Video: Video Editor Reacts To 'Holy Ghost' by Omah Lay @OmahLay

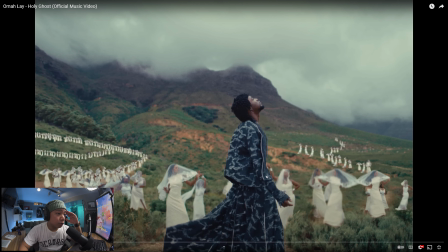4:01 But the contrast between the white and the blue, like the dark and the lights, and then just looking at what they're wearing, looks like brides almost. And the positioning is cool. Kind of draws your eyes towards him.
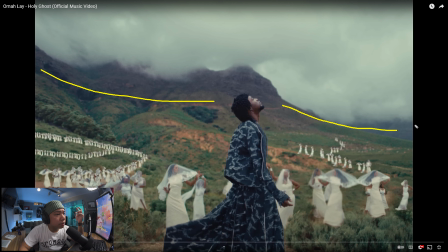4:14 And then the color grading, it almost looks like there's a gradient here, because this is dark, but it also looks like it's more on the bluer tone. And then the greens aren't that bright green. It's more of the darker green tone. So I feel like the whole vibe of this video has that darker tone.
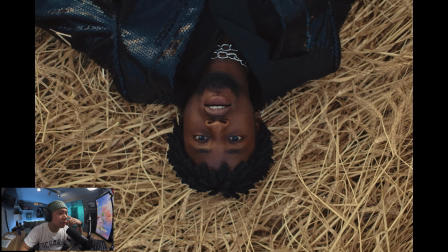4:33 The location is beautiful. And this bird's eye view.
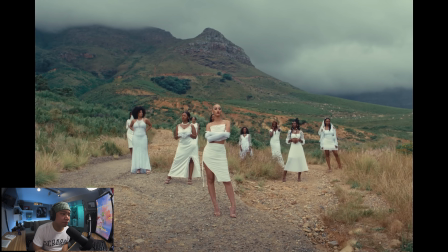4:42 Oh. Woo!
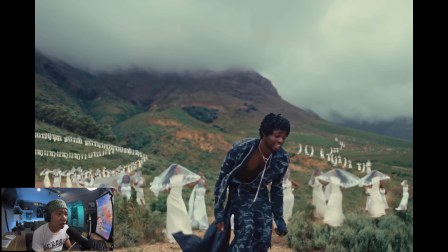4:47 Ah. I love that they emphasize that one the violin, the one instrument with the actual performer.
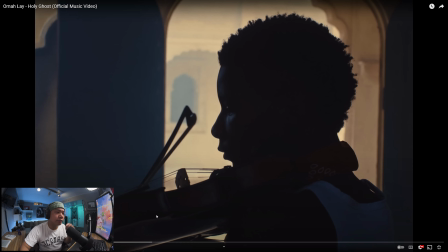5:00 Like it's so quick.
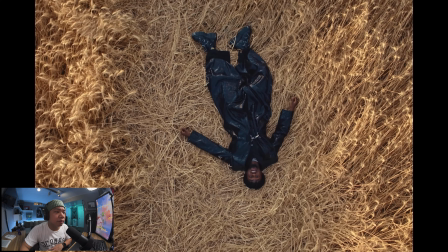5:05 Nice tight medium close-ups.
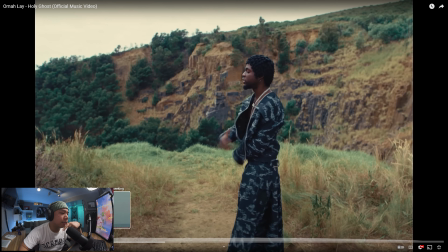5:11 There are certain shots that just really like grab you. That shot of the, well, let's call them brides.
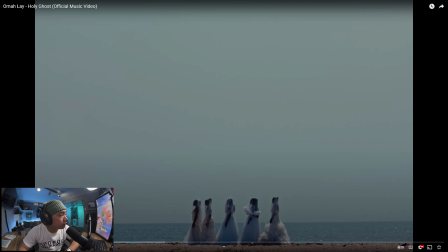5:18 The amount of negative space and emptiness. Like if we actually broke this down into a grid, my lines are always like the worst lines ever. So they're not even really filling it up. This is a lot of negative space. It's such a beautiful shot.
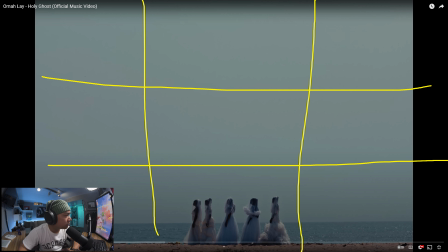5:33 But it also looks like it's a little darker, right? Because like they look like they're in the sun, but even the highlights look like they're brought down a little bit. And then if you look closer, because we know that this is white, look at the shade of the white too. It's a little bit more in the blue tone. So having the lights or the midtones a little on the blue side gives it that effect.
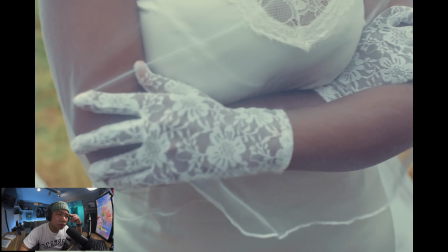5:53 Oh, nice close-ups.
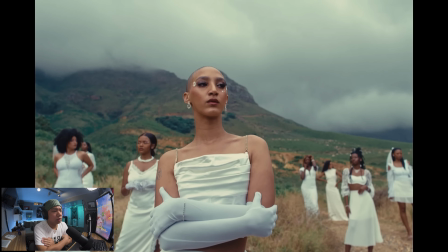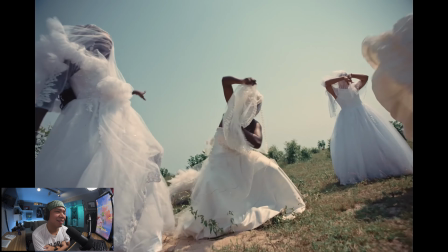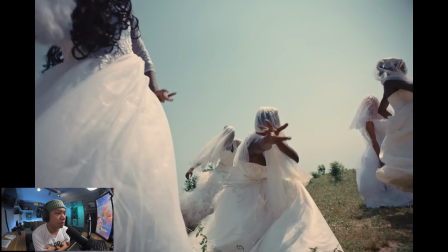6:07 Oh,
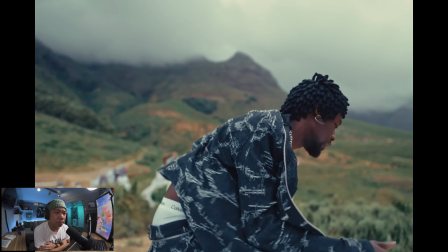6:12 man. Okay. What I noticed is that, everything everything felt very still leading up until when he got up.
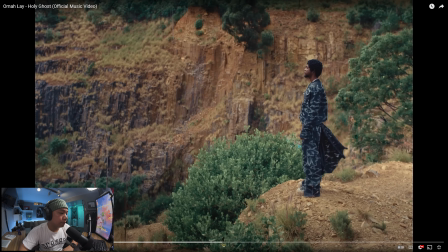6:28 So all the shots here, like this shot, right?
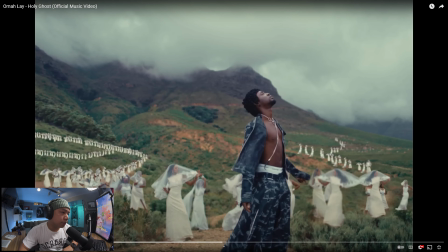6:35 Even this, the movement is very minimal. Like this. It's just really him.
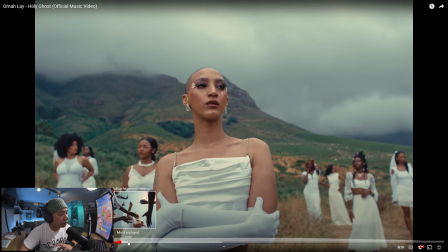6:40 But the moment the beat starts to pick up, this is a great shot too, just a medium close up coming in.
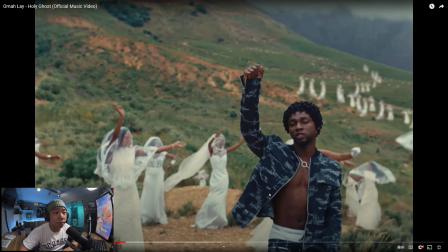6:45 But the moment he gets up, now everyone starts moving.
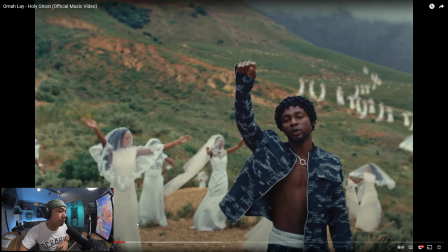6:52 Boom, he gets up, hands up. All the people in the back start kind of grooving a little bit. Boom. And then even look at the camera movement. This is the first time it doesn't feel like it's on a tripod or on sticks. It feels like, someone's actually moving with it, handheld, maybe some smooth steady cam stuff.
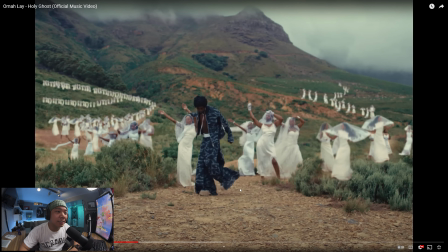7:11 And then and his movements, and everyone's kind of just, they're a little bit more, it's a little bit more lively.
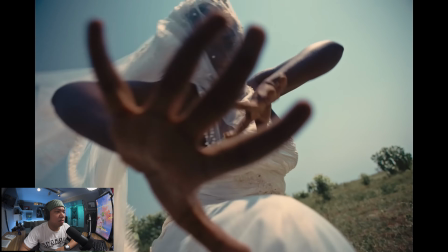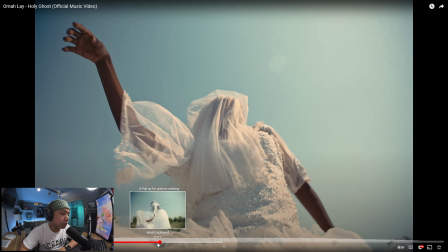7:25 These shots are really cool because it's so up close, lower angle, and because the movements are so big that it covers the whole screen, it feels bigger than it is.
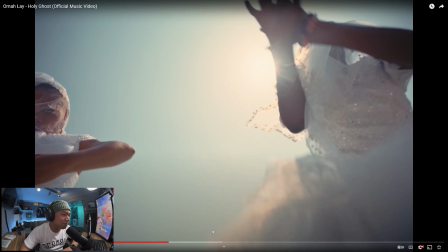7:40 Woo! So with like music video editing, you play around with the music a lot, and I love that the movement, the actions of certain things and people can really emphasize certain sounds within the music. Even something as small as him turning like that for that quick second on that beat.